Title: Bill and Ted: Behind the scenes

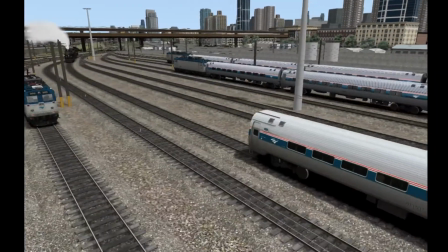8:19 The first party trick came into use in Short 11, not even 1 minute into Season 2.
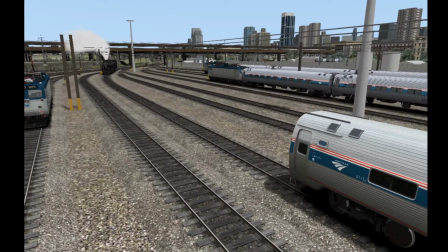8:23 This is where I did some interesting things to show the resulting crash of Big Boy banging the coaches.
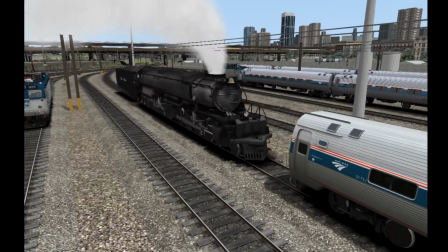8:29 It only requires some scenario editing and video editing. To start, when I'm in the game, I drive Big Boy into the coaches.
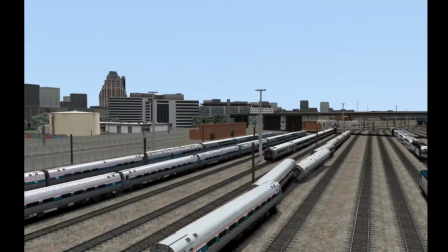8:36 On impact, the game sends me into the spinning camera where I quickly survey the wreck before the game brings up the game over error.
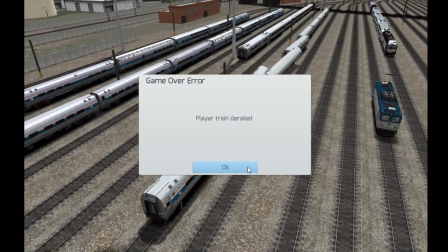8:42 It's very important that I look at the wreck for a reason you'll find out in a moment.
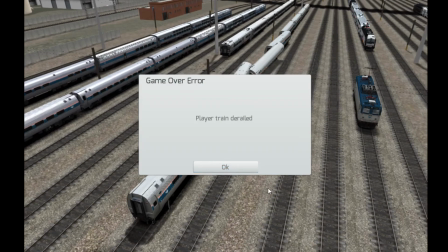8:46 After this, I get sent back to the main menu where from there I can go into the scenario editor.
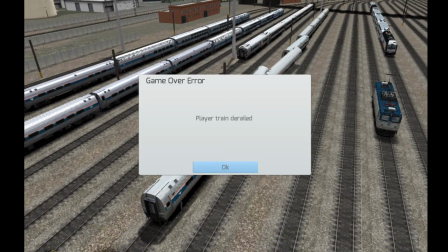8:51 Then I look back at the footage that I captured when Big Boy banged the coaches. Doing this, I can get a good idea at how the crash finished.
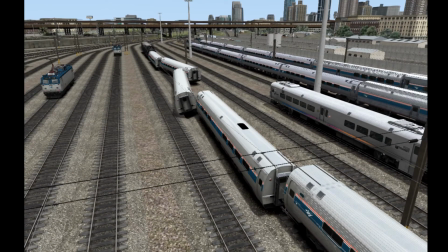8:59 Once I know that, I then bring in 2D versions of the same coach. These 2D coaches are like building assets, so I can place them wherever I want. In this case, I placed them in almost the same exact place where the coaches wound up after the initial derailment.
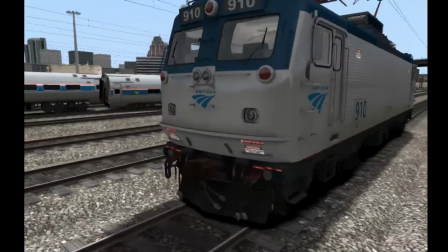9:13 Then of course, I get all of the shots I need. Then when I get around to editing,
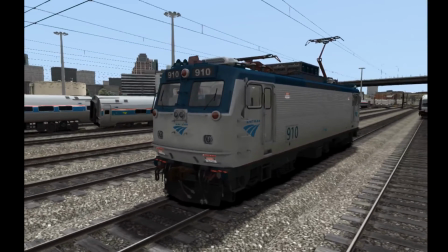9:17 I simply hard cut from right before the game goes into the spinning camera after banging the coaches to a wider shot showing the result of the derailment.
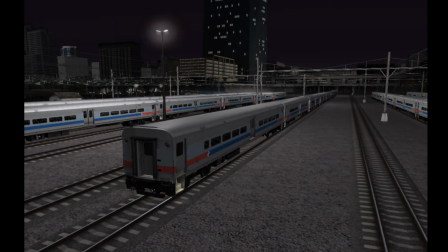9:26 Another party trick that I use is not exactly a party trick, but it's still useful in making a series feel more authentic.
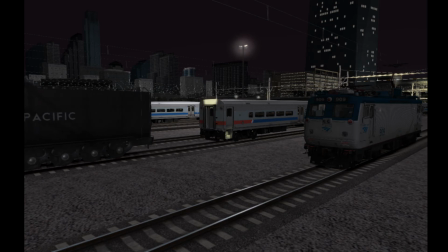9:32 This came into use starting in Short 12, being reskins. Now if you don't already know what reskins are, they are alternative paint schemes for trains or any asset. However, a reskin is usually downloaded from the internet from a third-party source. However, in Bill and Ted, that can vary.
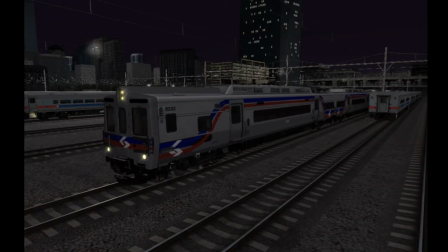9:48 Reskins as seen in Bill and Ted can range from reskins that are downloaded and used without any modifications,
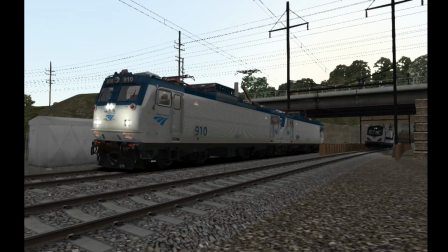9:53 downloaded but modified to work better for the plot, or reskins that are made by me or downloaded from the ground up.
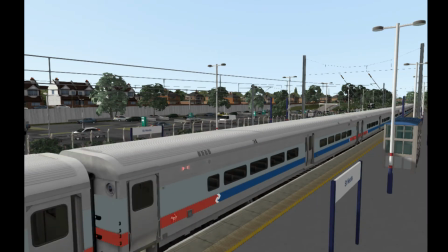9:59 Reskins in general can help a lot with making your series view more authentic, rather than just sticking with the default content.
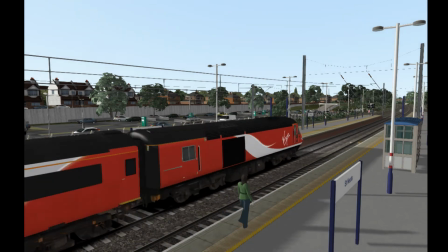10:04 If you're wondering how to make your own reskin or download one from the internet, that's a whole other topic which can take quite a bit of explaining, so I suggest that you do some research of your own to find out more.
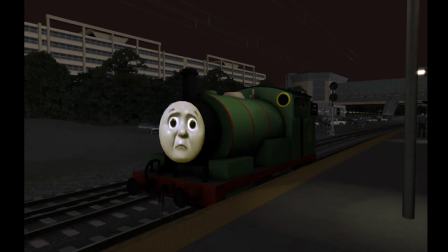10:13 The next party trick came into use in Short 13. This is where I was able to superimpose an alternative facial expression on Percy. This trick is actually pretty easy, and this is where Paint.net comes in.
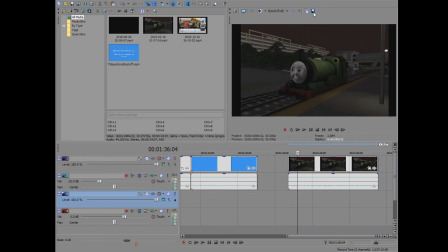10:23 I started out by taking a screenshot of the static clip where Percy is supposed to be seen with another facial expression.
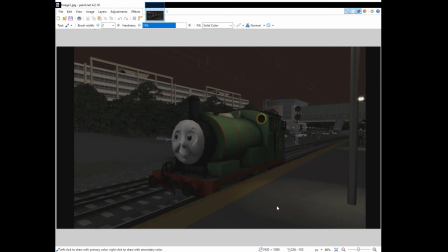10:29 Then I download an image of a Percy face pack from the internet. Then I open Paint.net and load both of these up. Then I select the screenshot of Percy and create a new layer that goes above it.
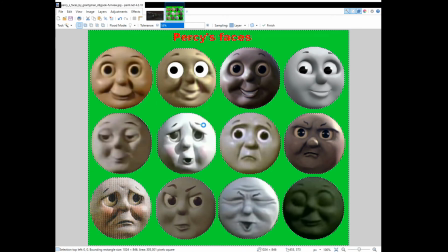10:41 Then I select the image containing the face pack. I take whatever face I need and then do some fancy stuff to remove any overflow and make it look good.
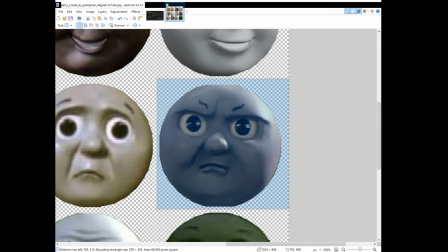10:48 Once I've done that, I select it, press Ctrl C to copy it,
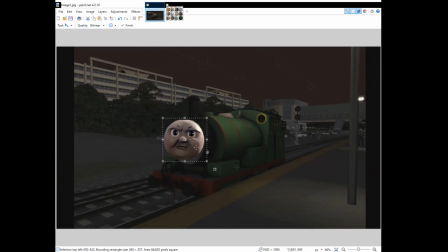10:52 and then select the screenshot of Percy again, and make sure I paste the copied face onto the right layer.
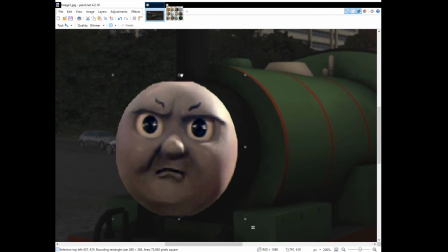10:58 Once I've done that, I move the new facial expression around until it covers the entire default facial expression.
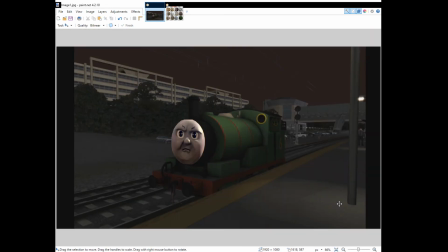11:04 Then after some time doing that, I delete the layer that contains the screenshot of Percy.
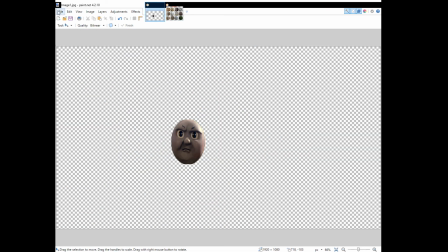11:09 This is so that only the new face is visible. Then I save the image as a PNG file. When you do this, you must also save the new image as a PNG file for a reason that you'll find out in a moment.
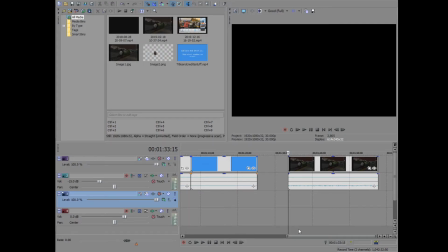11:20 Once I save the image, I go back into Vegas and load in the new image. Then I insert a new video track.
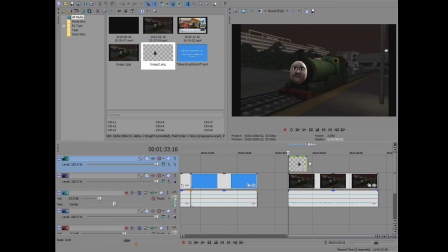11:26 Make sure that your new video track is above the game footage. Then I bring in the new image and precisely place it and cut it into its proper position. And that's it to doing this trick. You can see why it's important to save the image as a PNG file, because there's no background.
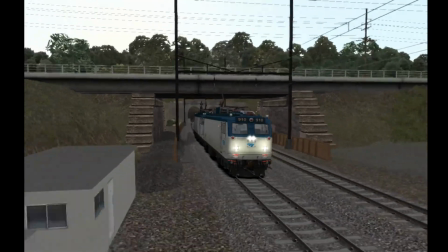11:41 The next party trick, while not exactly a party trick, came into use in Short 14, where Roger was chasing after Bill and Ted.
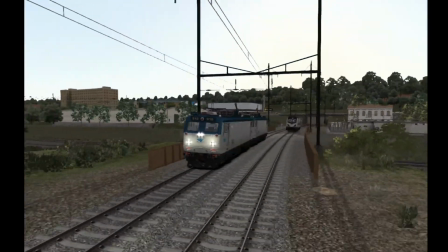11:48 This sequence up until Roger crashed into the bumpers was a painted film. With this scene, timing is everything, as I shall explain.
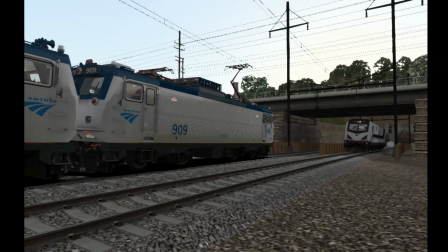11:55 Both Roger and Bill and Ted are AI trains in some shots, but since they're moving with each other,
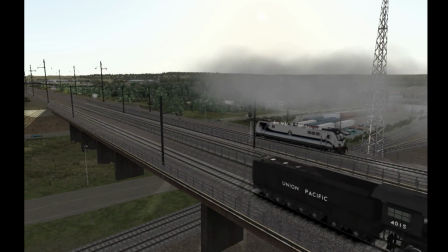12:00 it's important to get all of the timing right so that it looks good. In other shots, however, I'm driving either Roger or Bill and Ted.
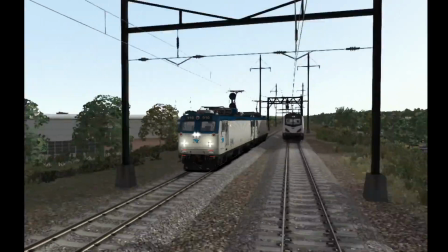12:08 This is so I can get shots of their fronts as they're talking. Since I'm driving them, I also have to line them up so it looks believable.
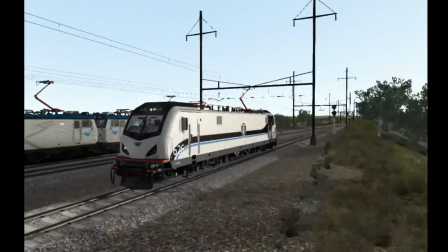12:16 I do this by starting them at 0 in Penn Station.
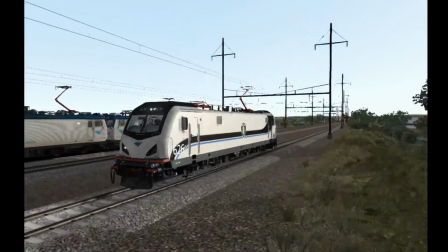12:19 Then after a certain period of time of when whichever one is the AI train starts, I follow it.